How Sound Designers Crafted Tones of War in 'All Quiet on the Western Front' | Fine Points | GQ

So I had this idea about making a sound for the soil and the
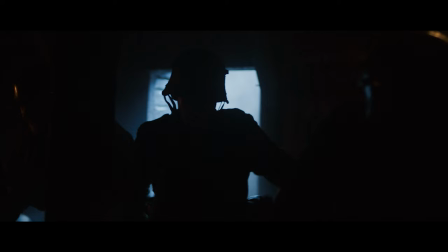[4:10]
dirt and the mud that the soldiers were trying to avoid to be turned into. I just grabbed a contact microphone, which is a specialized microphone that just registers vibrations. I just recorded like a bunch of random movements through sand and rocks and stone and dirt
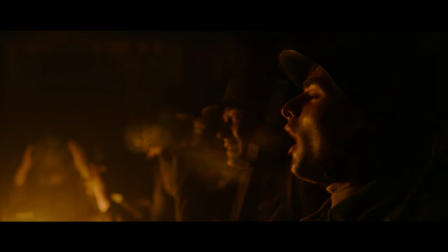[4:29]
based on this metaphorical idea of having the soil and earth kind of sounding around him while he's actually trying to survive. As Frank mentioned, with this microphone you pick up vibrations, so a great way to get a rather abstract sound.
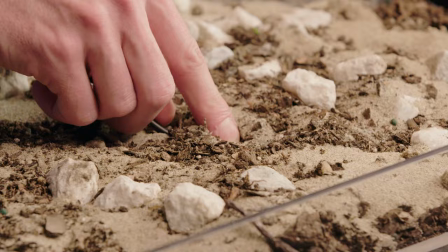[4:45]
You put the microphone in here, and you just drag it around.
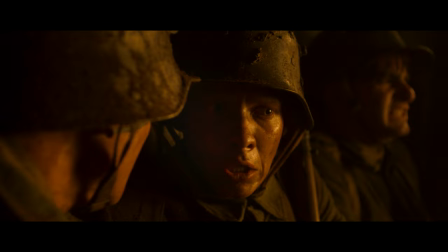[4:57]
Imagine your body sinking into dirt and soil, it kind of rubbing against your eardrums, So it's kind of being buried alive, essentially.
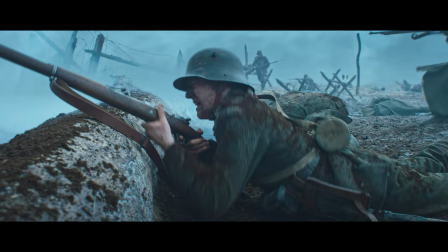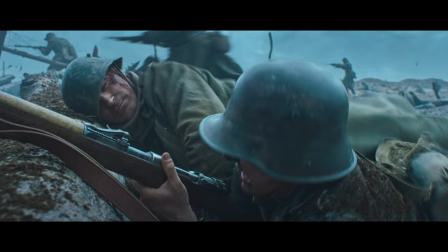[5:10]
These hearing loss moments, there are a couple in the film. Usually the first instinct, or it's almost a film cliche, is you muffle everything down and everything becomes like you're holding your ears. But in this case, we went a little bit against that expectation.
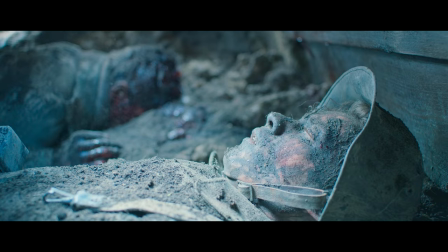[5:25]
So what you hear is the actual closeup sound of Paul the soldier, super dry and clear and untreated.
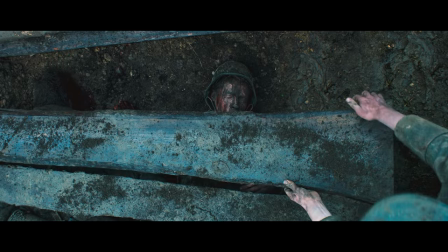[5:37]
You hear his close-up breathing and all the macroscopic details of sand and dust sprinkling around him. It gets you super close to Paul and his emotions and connects you immediately to him.
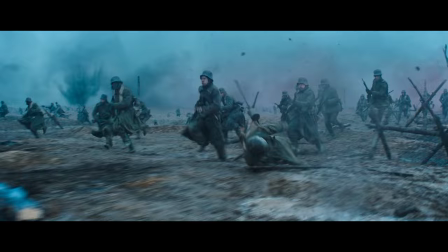[5:52]
Another sound we needed frequently in this film is a sound called a body fall. Just people falling onto the ground on different surfaces. So one idea the Foley guys came up with,
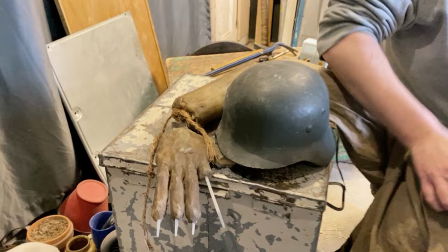[6:05]
they made an actual torso made of ballistic gel. The same amount of ballistic gel weighs exactly the same as human flesh and has the same thickness and density and behavior.
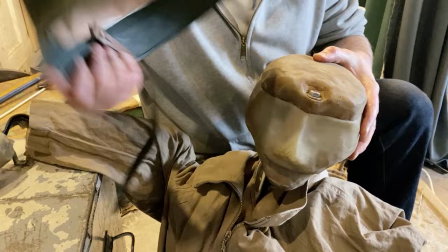[6:18]
It's very similar.
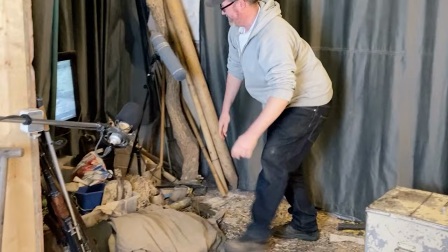[6:19]
They built this dummy, put uniforms on it, dress it with the helmets, and then we threw it from the roof of the Foley studio. So it's a big playground, essentially. So we do have a scene where the French army is using flamethrowers,
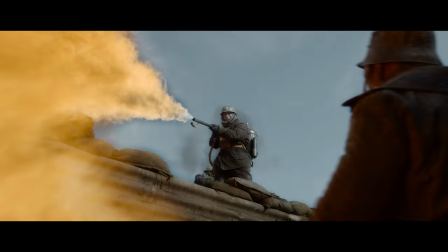[6:39]
and we had some great recordings from SET, from a production sound mixer, Victor Brassel. In the scene, more flamethrowers were added from VFX, and we had it to create more different layers of flamethrowers.
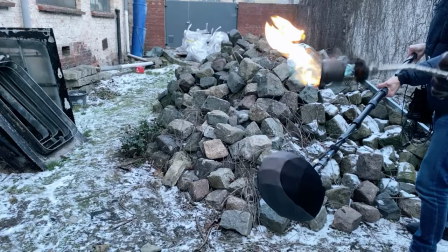[6:55]
What we actually recorded was a wheat burner. The Foley department usually uses to, when they start their barbecue, they have a lot of barbecues.
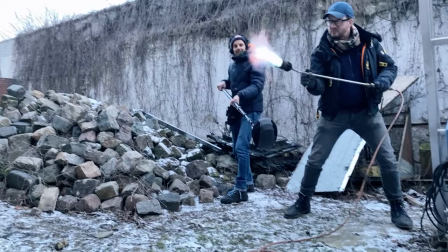[7:04]
And so it's always on standby. In this clip, we see a great Foley mixer, Hanze Wanz. Like he just would have everything you could think of. We have a whole warehouse full of like five flea markets compressed in one, a lot of it is trash. But all these objects are just useful, even if they're just worth $1. dollar. The idea of the scene is that they can't see the tanks first and then all they hear is the sound and we didn't want to give away the engine sound.
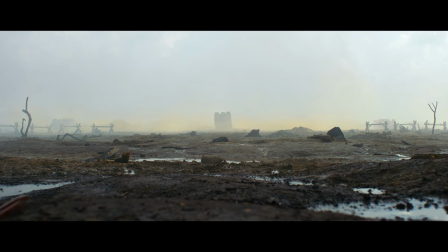[7:39]
It needed to be an abstract metal sound that connected to the tanks but it should
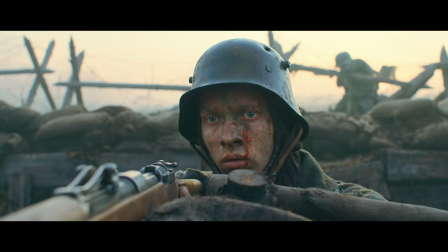[7:45]
still be ominous and mysterious the whole time before they actually reveal themselves.
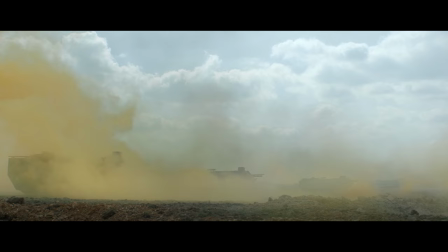[7:50]
That's how this idea developed to create like a iron whale.
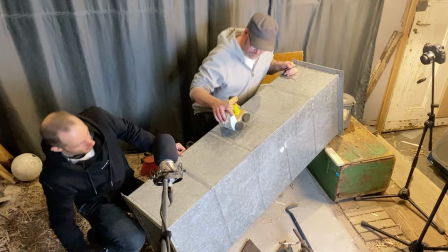[7:57]
So I talked to the Foley department and asked them, can you create some groaning metal sound?
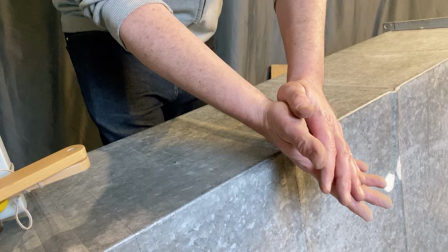[8:03]
They went into their warehouse and they came up with a large part of a tunnel of air condition.